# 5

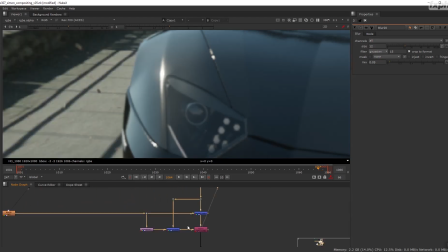12:16 I might have to lower the highlights later.
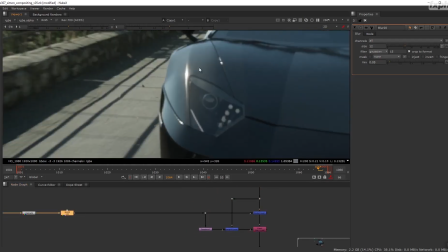12:20 But the advantage is that already I have the feeling that this has some kind of an interaction with the rest of the plate,
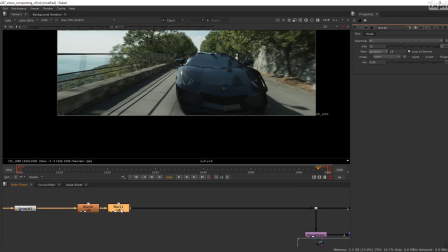12:26 which I actually like that we get these kind of things.
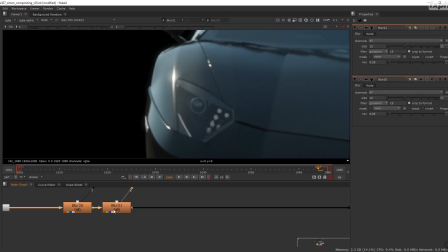12:30 And because usually one blur is a bit too simple, I'm going to try the second one, which is going to be bigger, and it's going to be also much fainter. Let's see 2. What is that? Okay, it's very subtle.
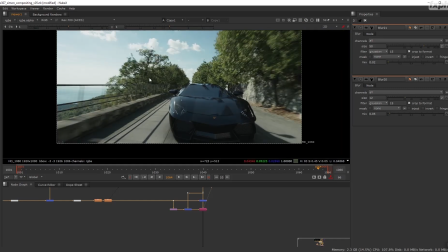12:52 Also, a lot of the things I'm doing now, I might tweak later. I might come back at it later because as I comp, my eyes change,
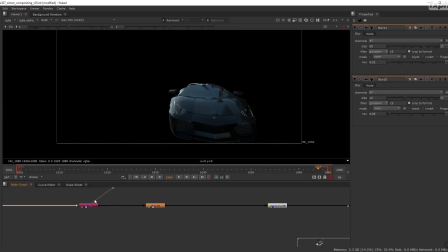13:01 my just opinion change on some of the things I do, and it's perfectly natural. It's perfectly okay. It might feel like you are running circles, but actually it's just a matter of trying out different things and understanding how the plate works and how the shot, what the limits of the shots are,
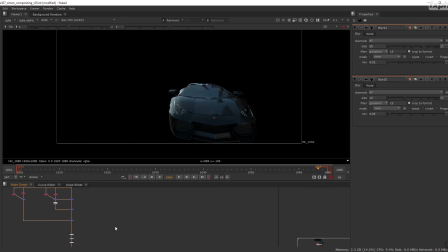13:19 basically. So. What else can we do? Yep.
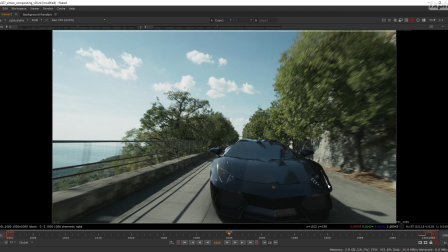13:26 All right. So one thing I noticed is that actually I think my reflection from the screen right side of the car is a bit too low still.
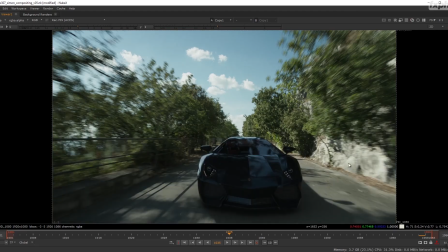13:35 We've got such a strong reflection from the stones there.
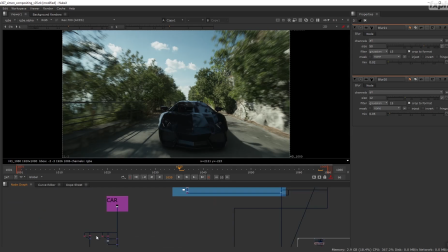13:40 I would expect the car to be a bit brighter than this. So I'm going to increase again
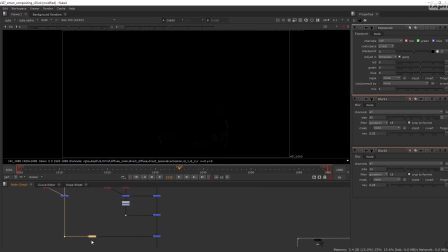13:49 that specular from the environment. And let's see how.
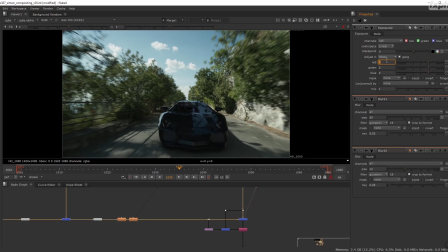13:56 All right, let's go to stops. All right, let's go crazy. Let's go with 2 stops first. Yeah, 2 stops make it start to glow. 1, oops, sorry. 1 might be okay, actually. All right.
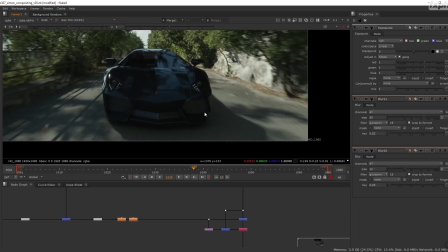14:13 Okay, yeah, it might be a bit too saturated, but let's leave it here for now. All right, let's continue. So one of the things I would like to do also is that
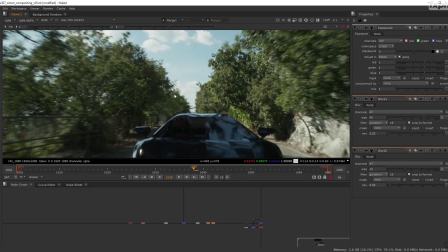14:25 if I observe, I'm still not satisfied with the grade of my roof here.
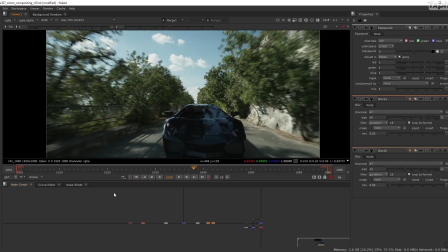14:30 I think it's not sitting very well with the rest of the sky, which is supposed to reflect.
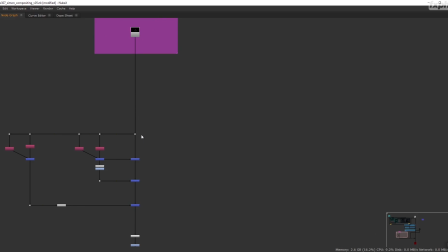14:35 So I'm going to now grade, but I don't want to grade the whole image, the whole car altogether.
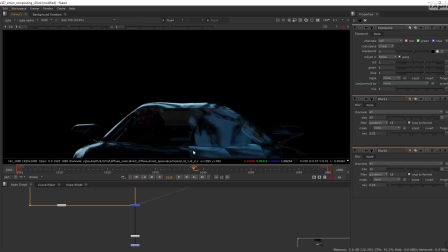14:43 What I want to grade is only that part. So for that, a simple technique, for example, is to use the P world. So the P world, or the P in the case of Charles, I think the path was named P, which you can find here,
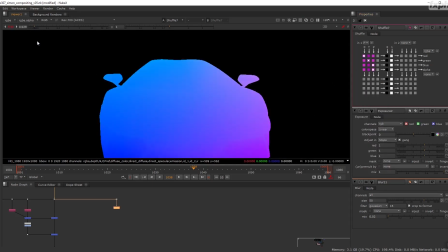15:03 it's a position pass. What this means is that the colors which are mapped onto this car correspond to the coordinates in the scene of your pixel, the pixel, the part of the car which the pixel represents.
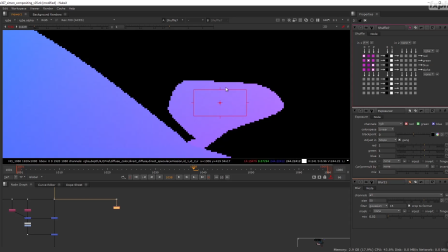15:21 So for example, if I were to select this broad area, which is the rear view mirror of the car, these values, 14, 8.5, 244, these values are the values in X, Y, and Z respectively of
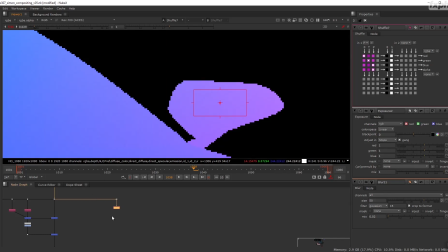15:36 this mirror. For us, it's quite convenient. We can do many things with this kind of passes.
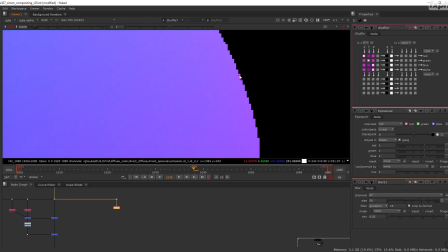15:43 And I'm going to show you a couple of things that we can do with it. So the first thing I'm checking is I want to sample the car to just double check that the P pass is already unpremulted. If it were premulted, you would have these values 13, 6, 2, 52.
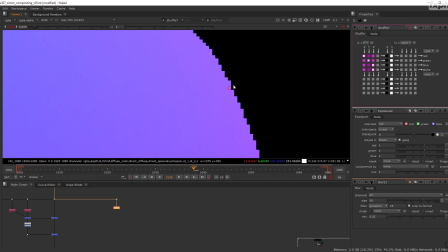16:03 You would have them slowly fading in the anti-aliasing towards black, and that would cause some issues in whichever node we use later, because these nodes would believe that the anti-aliasing corresponds to another position of the car.
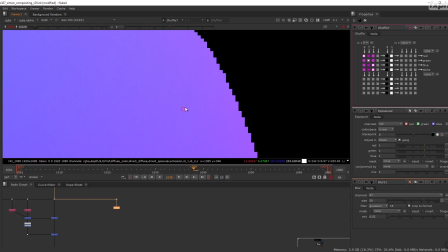16:17 What we want is these values to be consistent across the whole thing and just fall to black in one pixel.